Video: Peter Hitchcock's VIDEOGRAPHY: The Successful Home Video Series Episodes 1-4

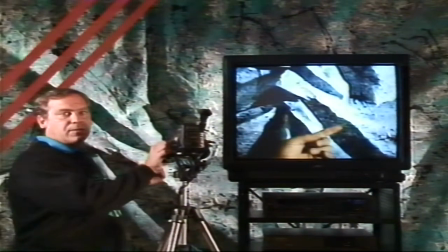35:57 All right, I'm going to count to 3, and as I say 1, I'm going to push the record button.
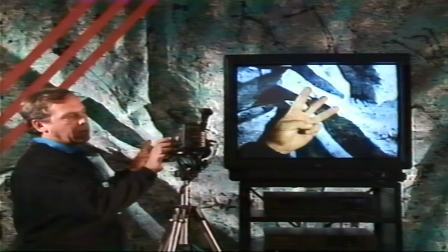36:04 1, 2, 3. I'll push stop. I'm waiting for it to recue.
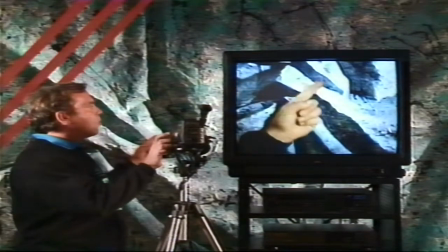36:12 Okay, it's ready. I'm going to do it a few times. 1, 2, 3, and stop.
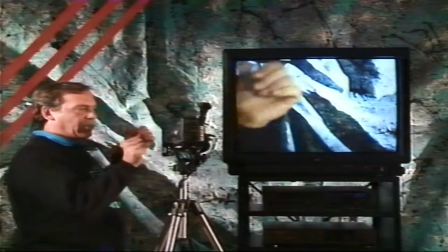36:20 The reason I want to do it a few times is I might actually have a button and finger coordination problem, so I want to get an average.
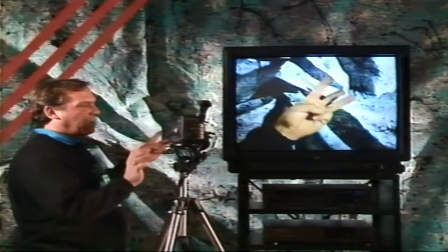36:27 1, 2, 3. That's the end of our test.
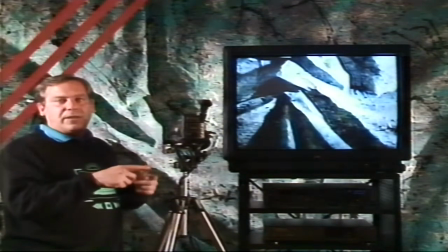36:32 Okay, now I'm going to recue this and set it up to play. You make an edit.
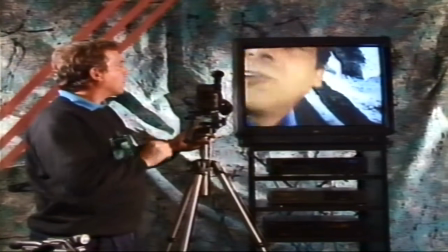36:38 Roll up for test number 3. You never saw the other 2 takes. All right, now I stop.
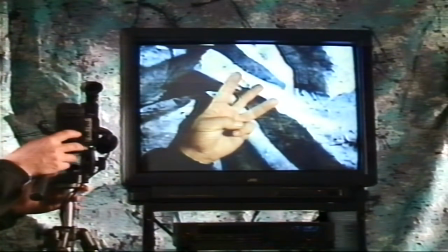36:44 3. Push stop. 3. And stop. That's the end of our test. Gaps often bigger than you would imagine. Now, since all camcorders do this to a certain extent and they're all different, you really need to perform that kind of a test with your camera if you want those nice smooth edits at the places where you thought they were going to be.
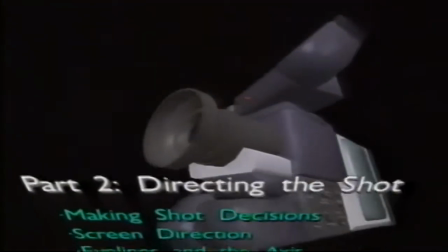37:09 What, part 2 already? Oh, okay, directing the shot.
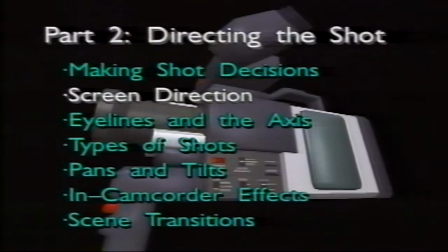37:13 This will have making shot decisions, screen direction, eye lines and the axis, types of shots, pans and tilts, in-camcorder effects, and scene transitions.
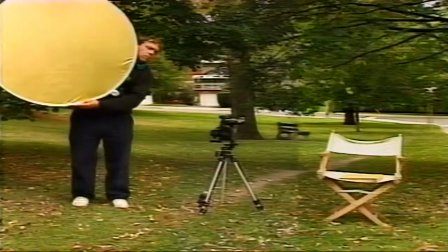37:27 When you're operating a camcorder, you're wearing many hats. You're a photographer, a director, a sound recordist, and an editor.
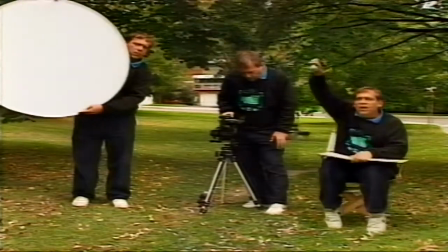37:34 This will all require a lot of split-level decisions, as there are many components to getting a good shot.
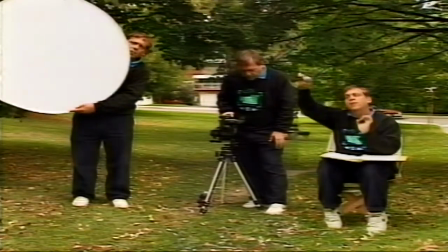37:40 This all leads up to making shot decisions.
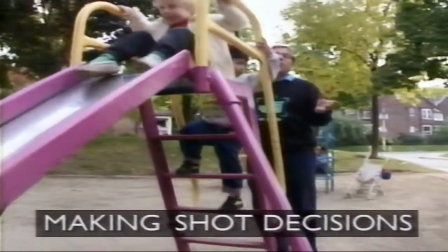37:45 When you're out shooting action and you're the director, you face all these split-second decisions like,
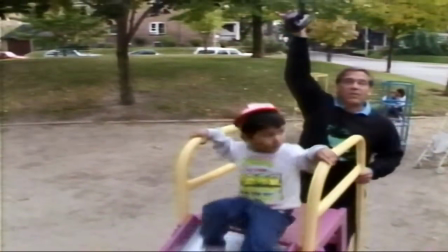37:49 should I be at the top here getting these guys going down the slide, or should I be at the end getting them coming down towards me? It doesn't really matter what you decide as long as you've thought about it and there's a reason for your decision.
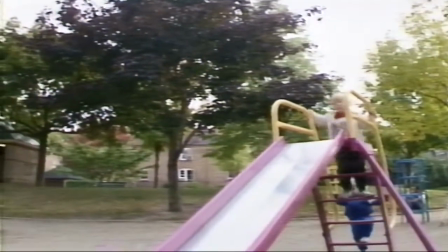38:00 I want to be at the bottom because that way my shot's going to end in a close-up and it'll be more exciting.
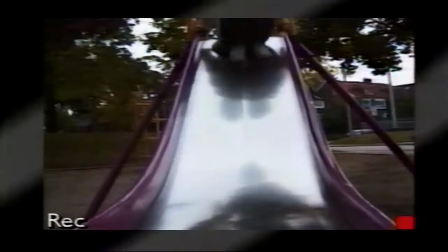38:05 Come on down.
Woo, that was so exciting I almost got hit.
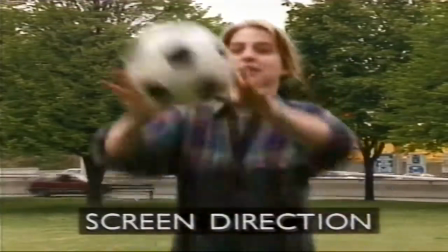38:12 Screen direction and eye lines are important. You can mess up your sequence by positioning your camera in the wrong place.
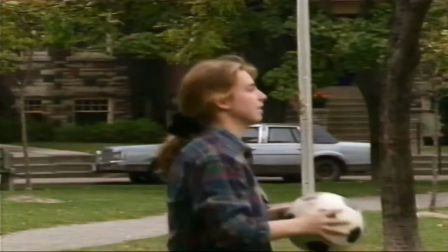38:18 Here we've created a nice illusion that Marnie has a twin sister. Well, she doesn't.
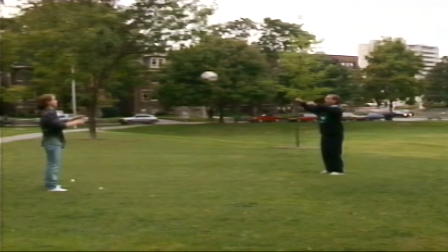38:23 We simply have the ball going in the right direction. Particular attention should be made to eye line direction between your cuts. Whenever you're shooting cutaways, it's important to be conscious of screen direction. What I mean is this.
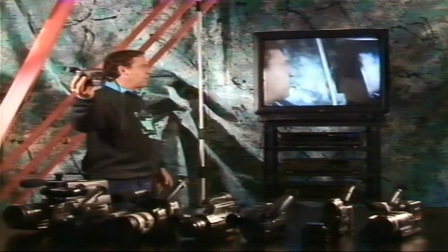38:38 Here I am looking from left to right.
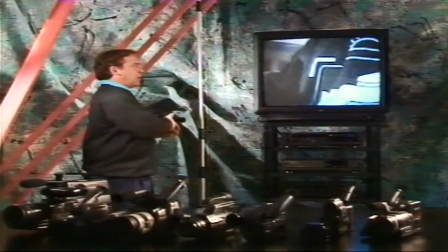38:41 Now, without moving me, just moving the camera, I can be seen to be looking from right to left. Now, screen direction gets mighty important when 2 people are talking to each other, so we're going to fly in a guest at great expense.
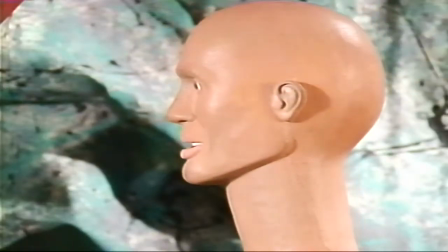38:55 We have a thing called, hi Fred, we have a thing called the axis. That means that with any action, we draw a line through it and then never cross that line with the camera.
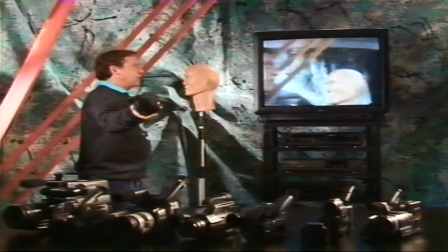39:05 In the case of 2 people talking to each other, the axis is pretty straightforward. It's a line that runs from nose to nose and then extends out in as far as you can imagine in both directions.
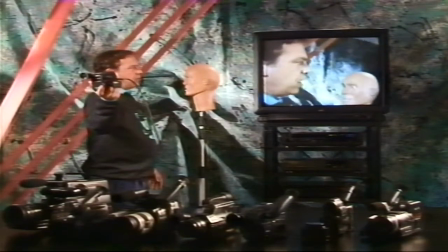39:15 Here's what would happen if we crossed it.
Fred, you've been seen dumping toxic stuff into the river.
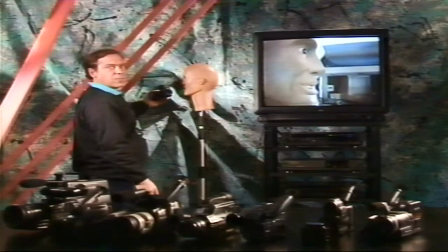39:25 No, that wasn't me.
See, Fred and I both end up looking in the same direction now, and no one's sure who's talking to whom.
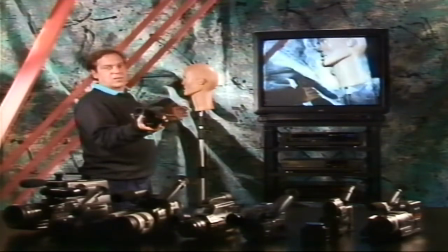39:31 And as a matter of fact, whenever you cross the axis, you usually end up making the viewer's heads do this.
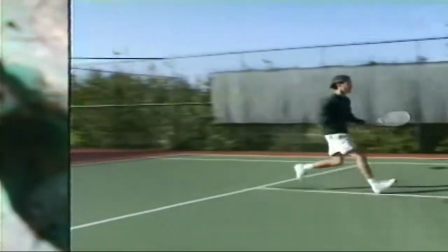39:37 Right down the right.
Who's he talking to? Where are they? Arg! When shooting sports, always make sure you stay on one side of the action.
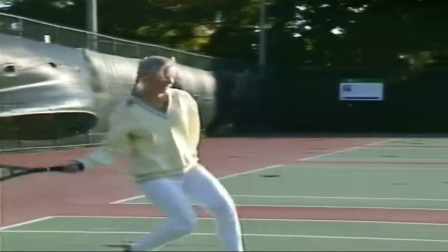39:46 If you cross the axis, this is what happens. More twins. Okay, assignment. How about a 1 to 2 minute sequence of a running or a chase scene? Now, every shot that you put into that sequence should make you conscious and emphasize screen direction and continuity rules. Some suggested themes might be man chases dog, bicycle race, any kind of a sports game, or maybe a rush hour where things actually rushed. Okay, well, get to it. Oh wait, Wait a minute, don't get to it right now, there's more show left. Sometimes, screen direction can be changed by using a neutral shot. A neutral shot can save you when you're crossing the axis.
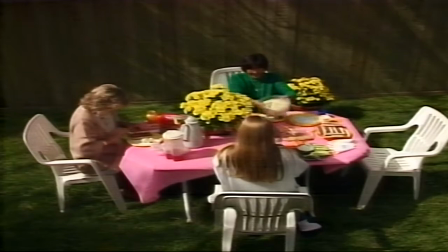40:35 You can have a major continuity problem when shooting several people around a table.
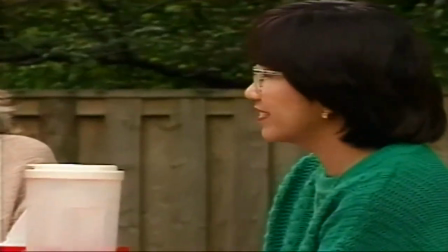40:39 For instance, from this camera angle, Arlene appears to be looking right to left.
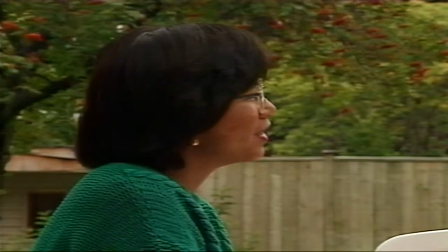40:44 Now I change my position. She's looking left to right. To remedy all this, we need some cutaways.
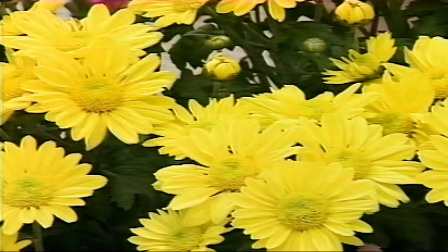40:51 Hot dogs, flowers. Now we can go back to Arlene looking right to left.
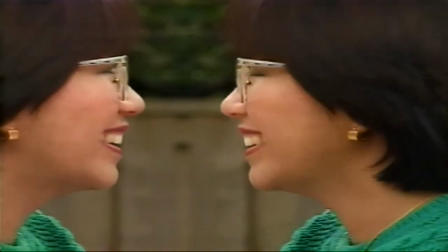40:59 Cutaways have saved more than one director's reputation. Now, we're not fond of making you memorize a whole bunch of fancy words, but the following terms are important when organizing your thoughts for shooting.
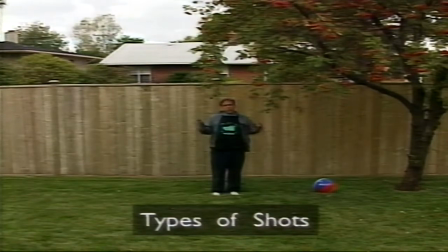41:11 In order to make your videos interesting, it's important to use various shots to establish your scene and things like that. For instance, this is an extreme wide shot, or maybe it's an extreme long shot, or maybe this is an extreme long shot. And then, of course, there's just the plain old long shot or wide shot.
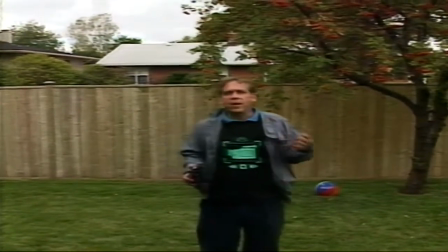41:28 And to complete this series of shots, there'd be a medium shot, but this might not quite be a medium shot to everybody.
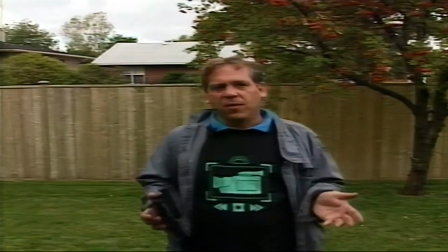41:35 Maybe this is a medium shot. And of course, the essence of television itself is the close-up.
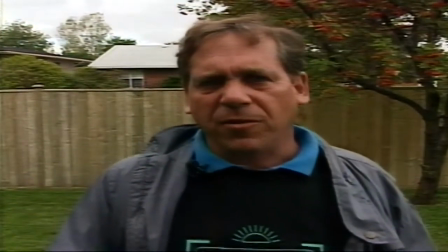41:40 But some people actually would feel that this was more of a close-up.
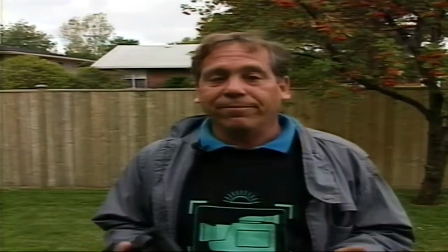41:45 The important thing about shots isn't the terminology, what you call them, but that you actually use them to establish your scene and tell your story effectively.
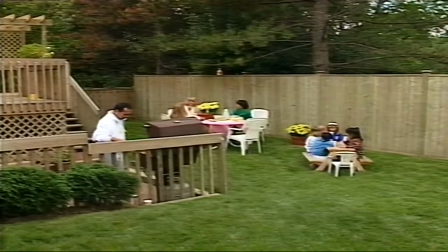41:54 I smell a barbecue. When you first see the location, you have to decide where you'd like to frame and what your first shot should be.
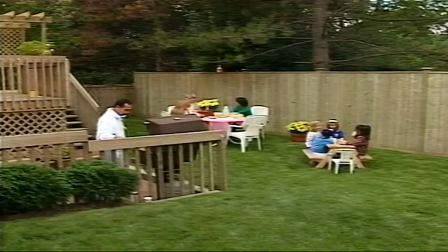42:02 You might choose the wide picture that you're seeing now, or start with the barbecue in a chronological order of events.
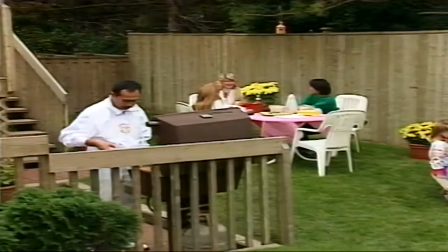42:09 Or you could zoom in further and start with a tighter shot that still manages to see a fair bit.
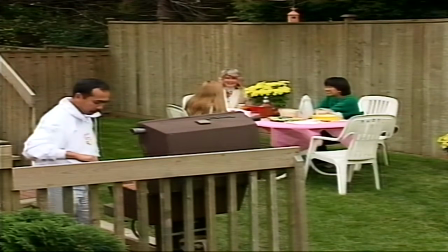42:15 We'll call this the medium wide shot. We suggest that you use your zoom mainly to get positioned, then start recording.
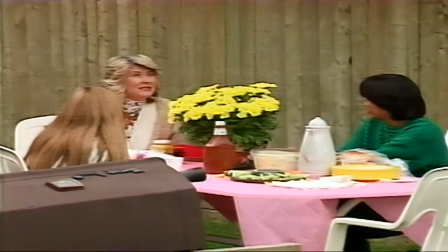42:23 This shot could be described as a medium-wide 3-shot. And this shot is a medium shot.
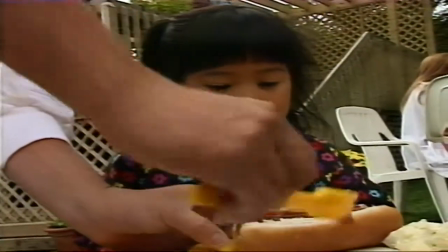42:31 And this shot's a close-up of a hungry little girl.
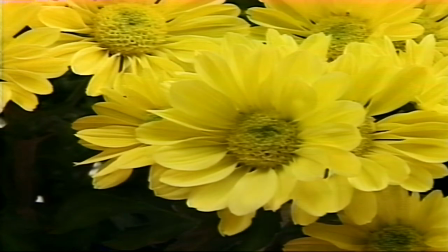42:37 And here's a close-up of flowers, in case I get in trouble with screen direction. One of the most powerful things about video is movement.
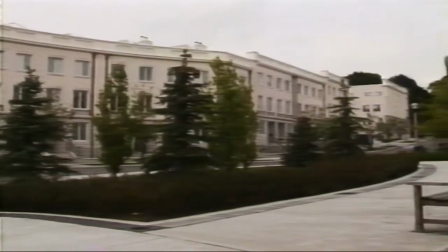42:45 And you should always consider some sort of movement, even when your subject itself is static.
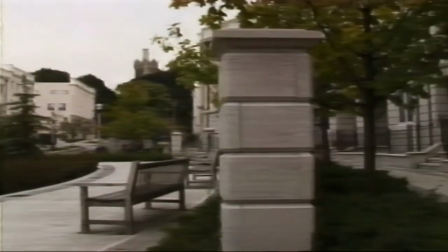42:50 This is the most common camera move there is. It's called panning. Panning usually refers to moving the camera left and right. Now, I have to share with you my least favorite panning motion because I've seen everybody do it. You know, you've got this magnificent piece of scenery, you zoom out wide and it still doesn't fit, so you're going to pan it. Pan, and you get to the end, and just to make sure you've actually got the whole thing, you pan back over the very thing you've just panned. I call that spray painting. To do a nice pan, you should try to work it out so that you can begin on some sort of interesting frame that you can hold for a few seconds. Then do the pan, being careful not to go so fast that everything becomes a blur. And to make it a really great pan, it should also end on an interesting frame that can be held again for a few seconds. Now, depending on what country you're from and what industry you work in, panning the camera up and down is usually called tilting. And panning and tilting have been the source of endless mirth in the industry because you'll note that when you pan the camera left, the picture actually moves right, and vice versa. The same applies for tilting. For instance, when we tilt the camera up, the picture moves down. Tilt up. Camera movement is a lot of fun, but sooner or later it has to stop. And it's best to work out a way it can do that gracefully.